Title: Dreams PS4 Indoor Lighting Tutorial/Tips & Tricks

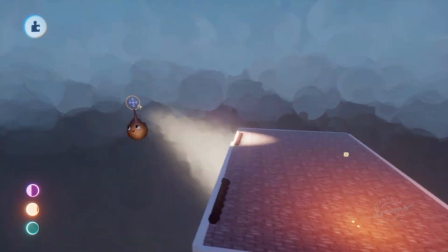[8:20]
How bright these lights should be? Up to you, but I'll max them out to 1000%. Now we can move on to the Sun and Sky gadget again.
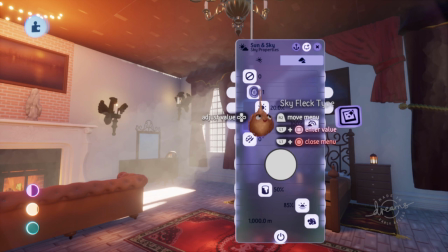[8:27]
On the Sky page, I'll, just like last lighting video, set the flex type to 4, the sky brightness to nearly 100% and desaturate the whole thing slightly.
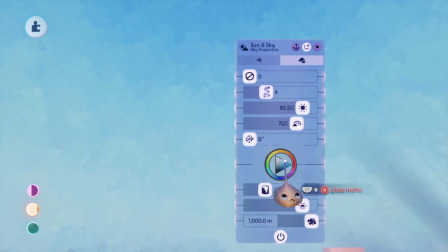[8:36]
Next I'll make the sky a light blue, remove the horizon definition and set the fog distance to its usual 10,000 meters.
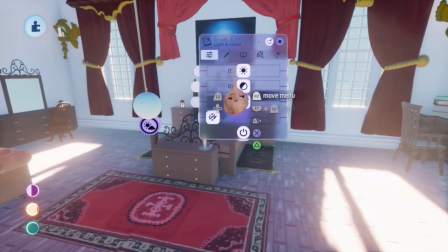[8:45]
For the gradient effects, I'll slightly reduce the brightness of the scene and add some contrast for deeper shadows.
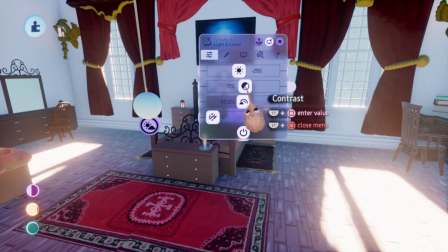[8:51]
More than 15% is really not necessary. Once again, it's best to mess with saturation after the rest of the scene is completed.
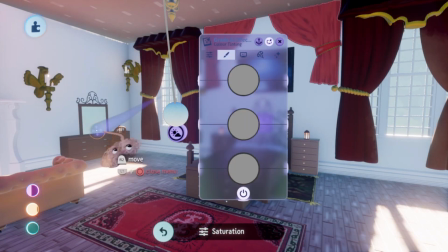[8:58]
As for the shadows, midtones and highlights, right now I want the scene to feel cooler instead of warm.
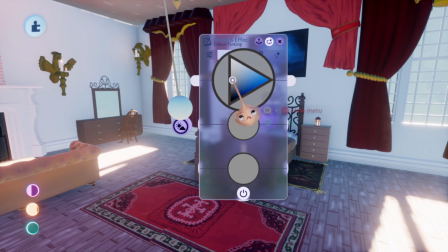[9:03]
This means I'll set the midtones and shadows to a slight bluish color.
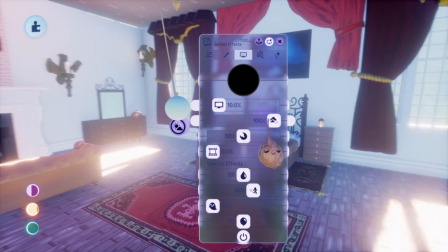[9:07]
If you want your game to look like a heavily filtered fantasy scene, you can bump up the bloom slider again, but if you don't, just keep it the way it is.
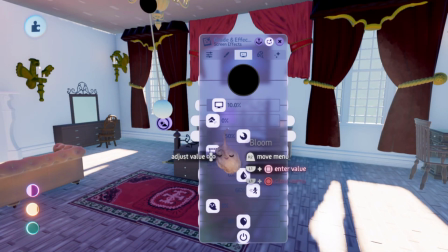[9:15]
The rest of the settings, lens flare, sharpen and motion blur are once again really subjective, so do whatever you like.
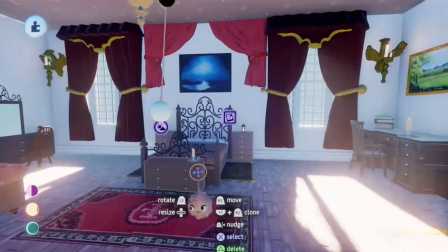[9:20]
I'll again set the blurriness and motion blur to the lowest possible. This brings us to the next scenario, an overcast day.
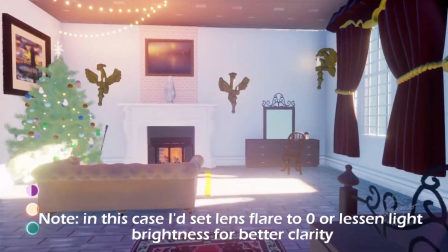[9:27]
For this I'll just clone the gadgets we've just tweaked and make a couple changes.
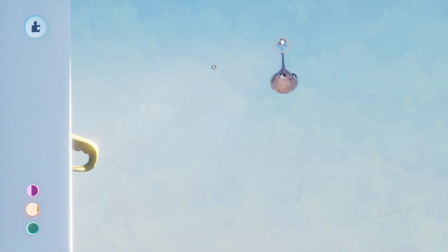[9:32]
First we of course should turn off the spotlights because the sun is no longer shining in through the window.
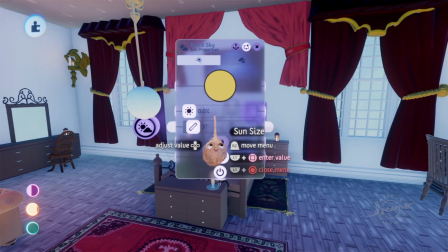[9:37]
First thing we should do in the Sun and Sky gadget is to make the sky white.
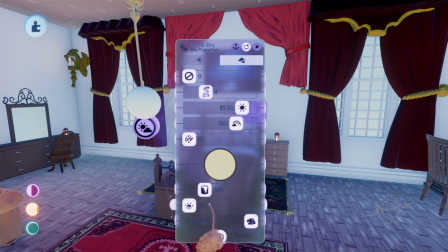[9:41]
The brightness of the sky you can set to anything between 10 and 80% really, because the thickness of the cloud deck is not always the same.
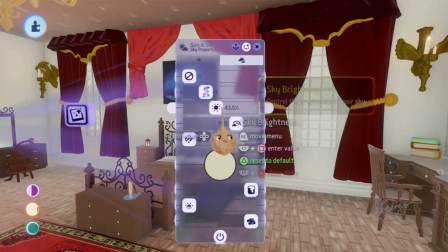[9:48]
On some days it genuinely hurts your eyes to look at a cloudy sky, but on others it doesn't at all.
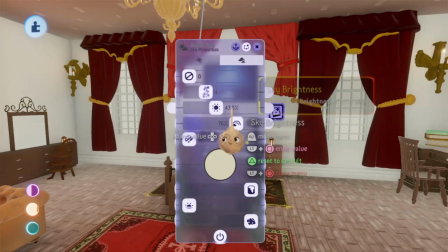[9:53]
For the gradient effects, you can let the settings stay exactly the same as the sunny day,
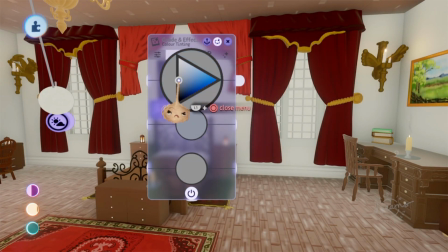[9:58]
except that I recommend to remove the blue tint. And that's pretty much it as far as this scene is concerned.
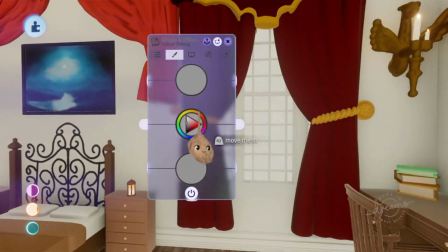[10:03]
One more thing though, before I'll talk about Arena of Disco.
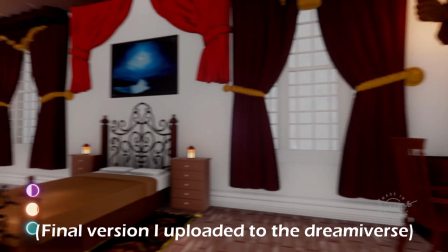[10:06]
When we lay all these scenes we've just created next to each other, it's kind of obvious that the nighttime one looks the best by a pretty big margin.
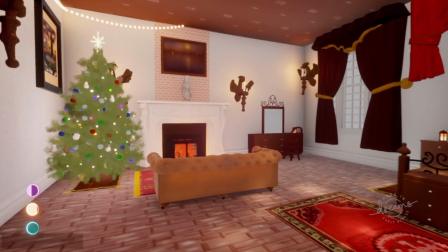[10:13]
I think it's genuinely easier to create something good looking at nighttime than at daytime in Dreams, at least for indoor scenes.
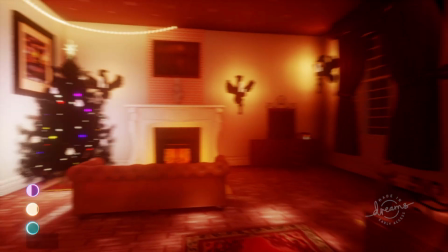[10:20]
The reason, I'm no expert, but I would guess it has something to do with the contrast between light and dark.
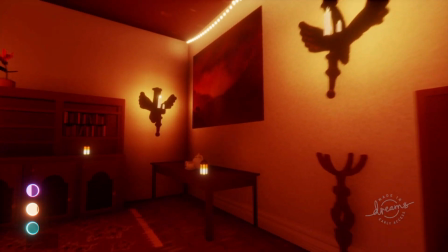[10:25]
The nighttime scene has some really nice interplay between all the bright little lights and the surrounding shadows, making for an all-around pleasing picture.
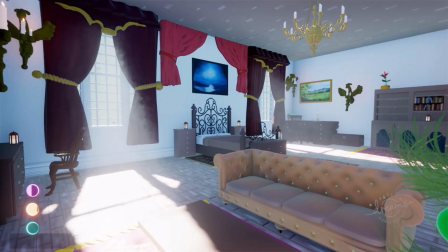[10:32]
The sunny scene has this to a lesser extent, where only the sunlight reflecting on the floor creates a nice contrast with the rest of the scene.
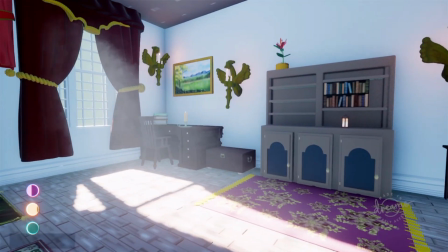[10:39]
The overcast scene, however, has no real bright or dark spots, making the whole thing seem kinda boring.
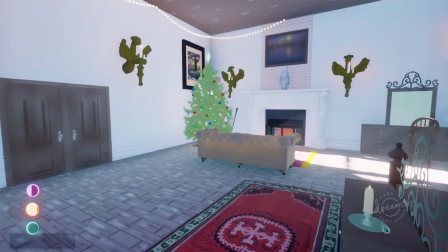[10:45]
The lesson here? Well, don't set your game on an overcast day if possible.
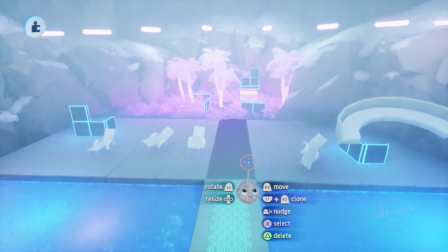[10:50]
This brings me to my Arena of Disco dream. A first-person shooter set in a dark void, but with tons of neon lights everywhere.
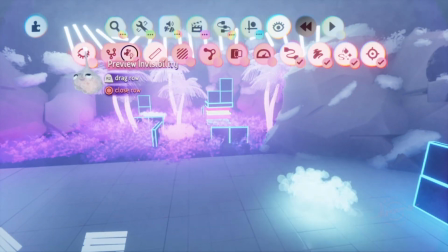[10:57]
If I deactivate preview invisibility in the pool area, you can see that I had a crazy amount of lights in here.
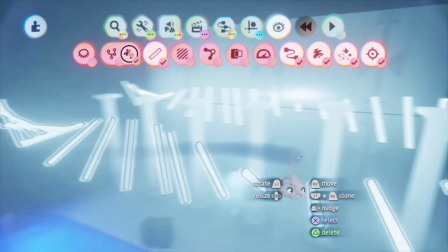[11:03]
Basically, I first wanted to create this weird light pattern by cloning the crap out of a glowing cylinder, but I didn't like the way the thing itself looked, so I made it invisible.
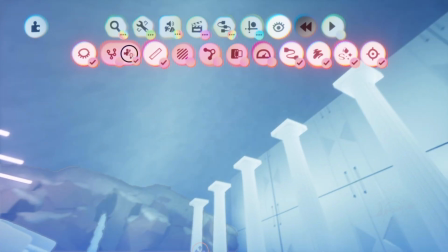[11:11]
I did make it still emit light when invisible, which almost makes it look like the fog in the scene is being lit up by all the lights.
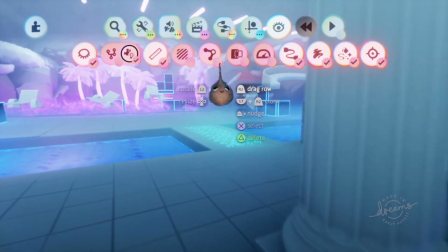[11:17]
Talking about fog, you might have noticed, but I placed a fog gadget near the ground, to almost make it look like water vapor is coming from the pools and waterfall.
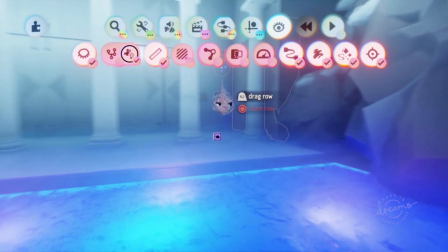[11:24]
Using fog is smart in general if you want lights to play with the all-around atmosphere a bit more.
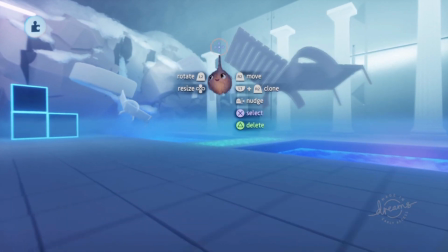[11:30]
And by the way, all those lights is what I meant by saying that Dreams handles non-shadow emitting lights pretty well.
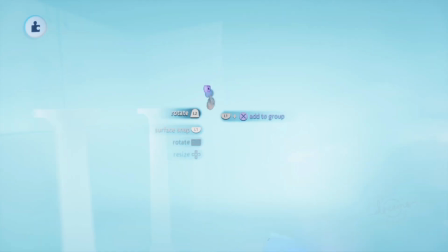[11:36]
In this small part of the scene there must be about 100 lights easily, all blending and interplaying to create the final look, and Dreams handles it like it's nothing.
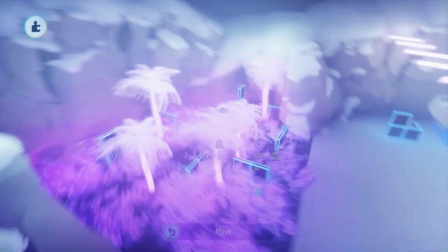[11:44]
I think that's pretty impressive, honestly.
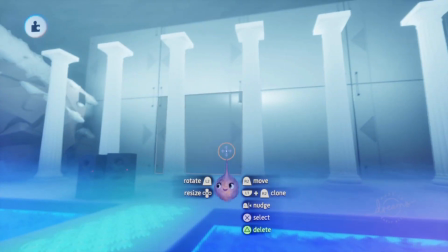[11:47]
Also, even though I've been covering the Gradient Effects tool pretty heavily this video, this area actually doesn't use one, and the same counts for all my other games.
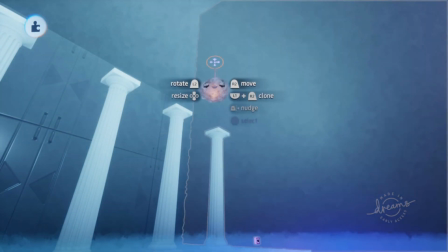[11:54]
The reason is that my FPS template uses its own Gradient Effects tools for specific effects, which will override the look of the scene upon activation.
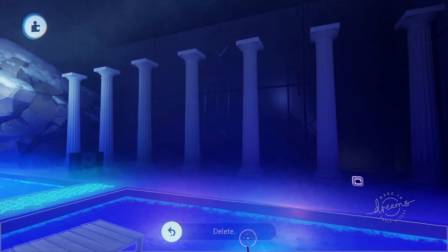[12:02]
If you also use my FPS template or have a character that uses Gradient Effects during gameplay, don't also use one for the scene because there's a big chance it won't look good.
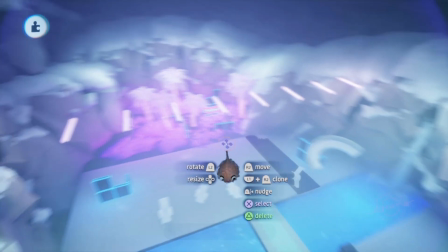[12:12]
One last thing before I end this video. Color. What colors should you use when creating scenes with a lot of color?
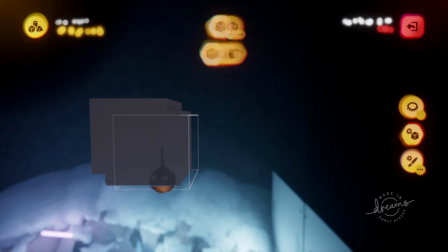[12:18]
Well, I believe the rule of thumb is that colors on the opposite side of the color wheel cause the most contrast,
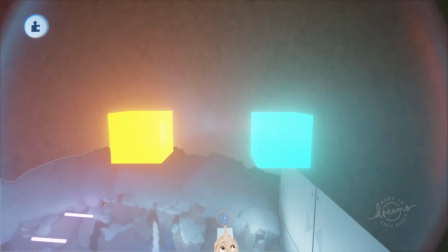[12:24]
so red and green, orange and blue, and purple and yellow will be these opposites.